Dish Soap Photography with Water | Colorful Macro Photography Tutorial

hey welcome to new video today is all about psychedelic video and images do you want to know how you can create such kind of footage in today's video I'm going to show you
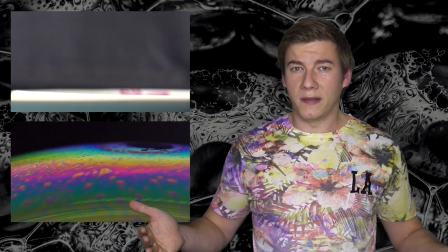how you can recreate this with just water and soap or is it washing up liquid I don't know basically it's
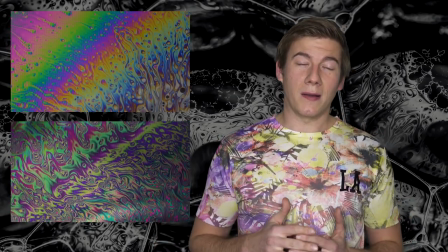very simple when you know which lighting source is the best for you I'm gonna share my settings as always let's do it you
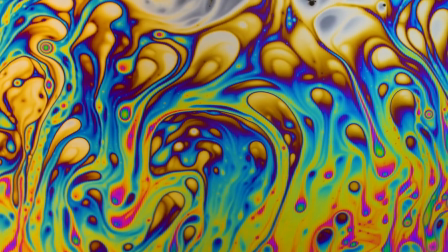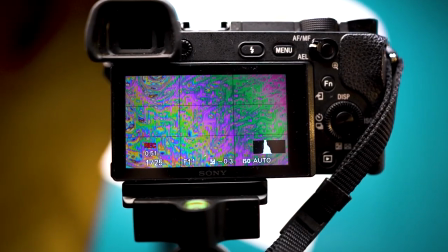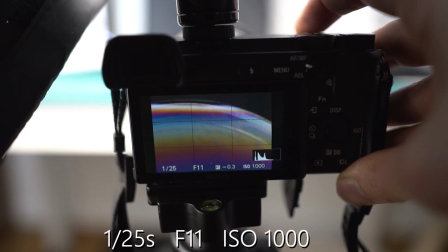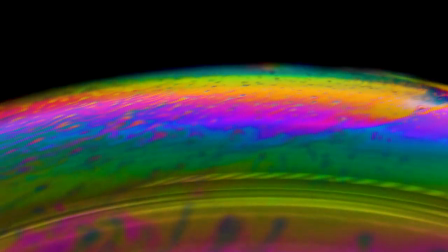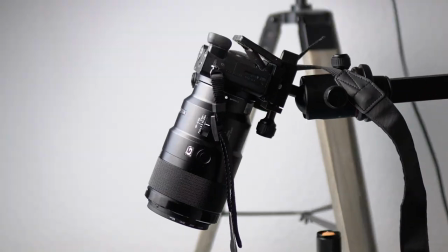really don't need a lot of equipment to take footage like this of course you need a camera and a macro lens or any kind of macro adapter like extension tubes
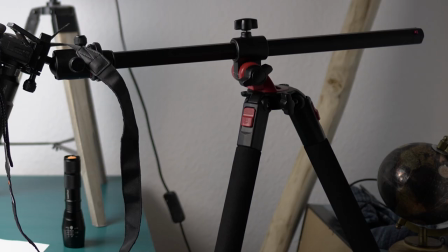or the reynox 250 and you need a tripod and that's the most important item a large bright diffuse light like that softbox for
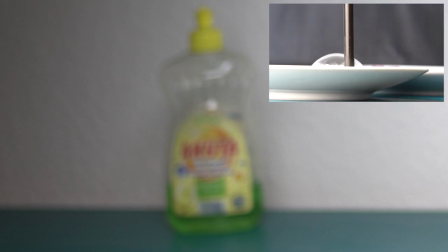example and some dish washing liquid and a straw oh yeah and a glass as a first test i used that step-up adapter
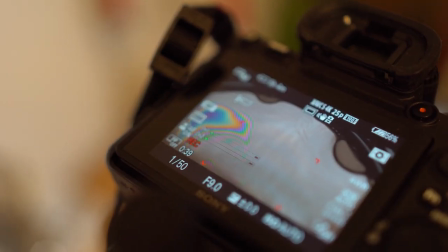ring but of course a glass would work as well Here I'm filming the flat surface of the soap water on that adapter ring.
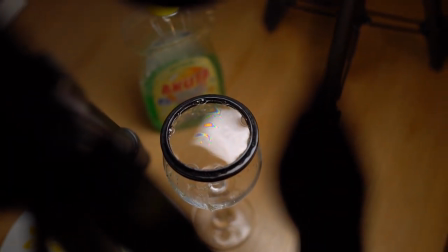One of the advantages using such kind of ring or glass is that the surface is pretty stable and you have one or two minutes to take images.
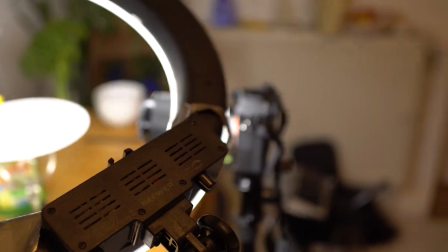In the next few minutes I will show you the results you can get using different light sources and different setups.
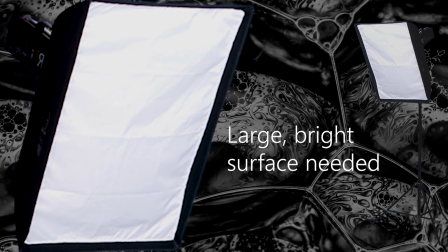But the most important light source we have is the diffused box, because we will work with the reflection of that white, plain area.
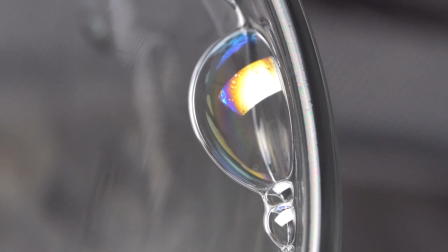To understand what I'm actually talking about, let's take a closer look on this video.
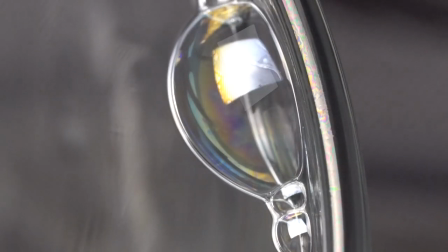Although there are crazy different lights everywhere, you cannot see them because the bubble is transparent.
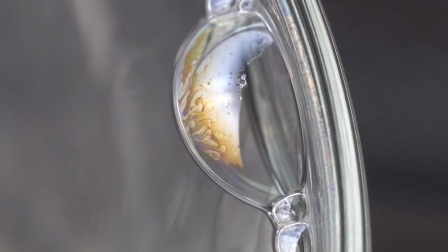That's why we need the diffuse box. The reflections will reveal and brighten up the psychedelic colors.
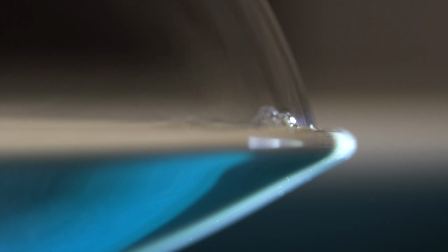On the surface of such a bubble, there's a lot of action going on. Basically, it's like a thunderstorm.
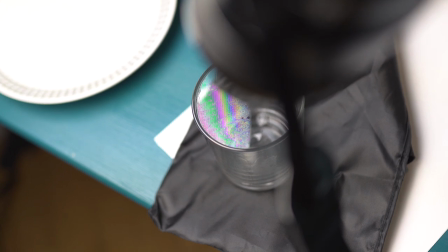Look. I think now it's even more clear why we need that diffuse light.
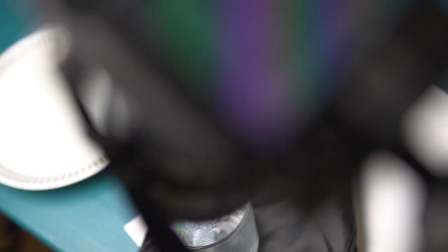Where the reflection is, the color really popped and the rest is completely invisible. So the bigger the diffuse light, the better.
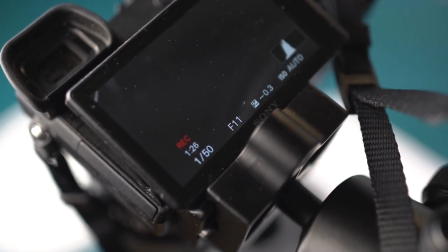Look at the display, that's pretty cool. Okay, before I give you some more tips, let's take a closer look at the footage I took.
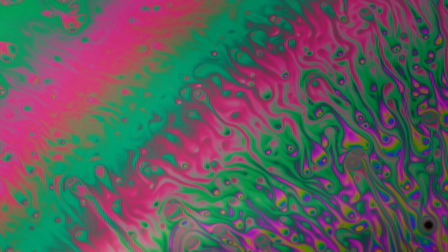I've spent a lot of nights the last weeks creating and watching this kind of stuff and it really somehow calms me down.
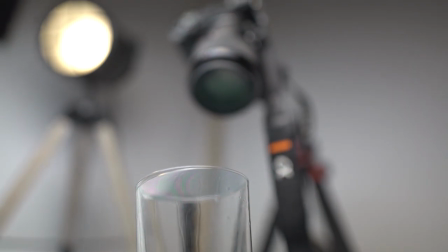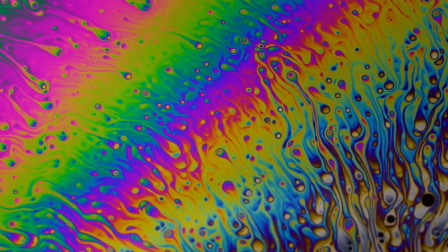There's really not much you have to do because the color and the lighting and the movement is changing all the time.
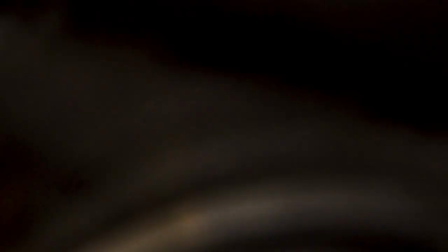Every time you discover new colors and new shapes and it actually never gets boring.
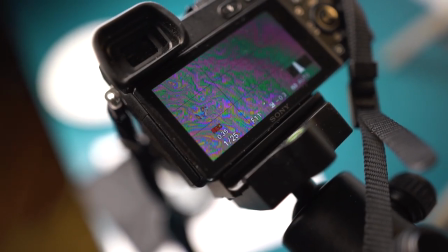But there's one big problem. Because we need the reflection of the diffuse light, we have to tilt the camera a little bit.
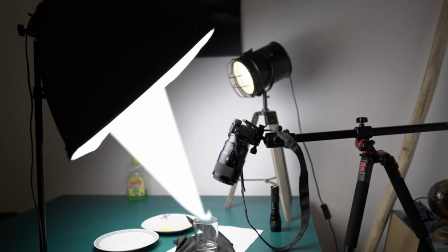Because we're doing macro and we have a very short focusing distance, we get a very small field of depth. If we want a sharp image from edge to edge, we have to close the aperture.
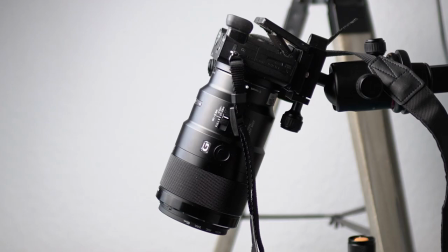I was filming at f11 with the APS-C camera Sony a6300, but even at this aperture the corners were not sharp.
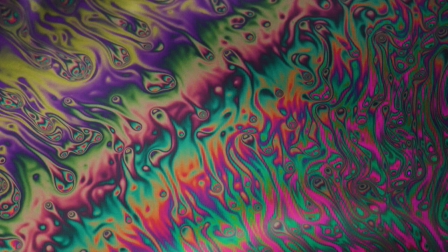And what's the solution here? Use the strongest light possible or crop the corners a little bit afterwards.
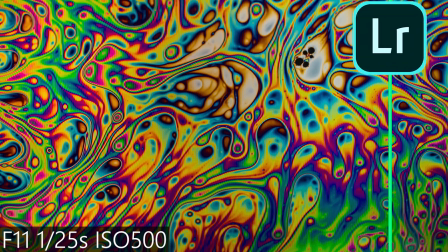Because I wanted to brighten up everything a little bit, I had to reduce the noise a little bit afterwards in Lightroom, which is illustrated by this green line here.
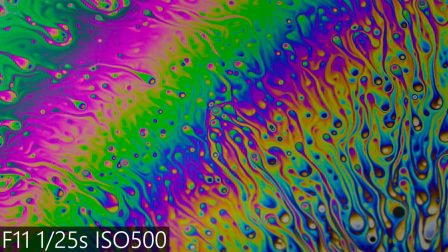I just added the settings for you. To get rid of that noise issue, I chose really slow shutter speeds, which helped a little bit.
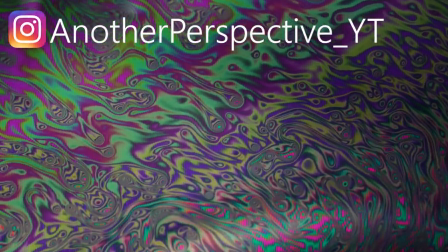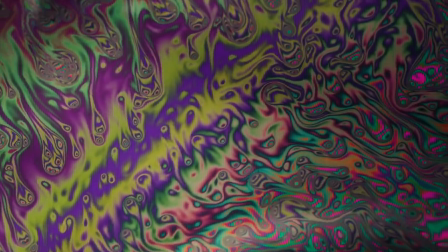What do you think?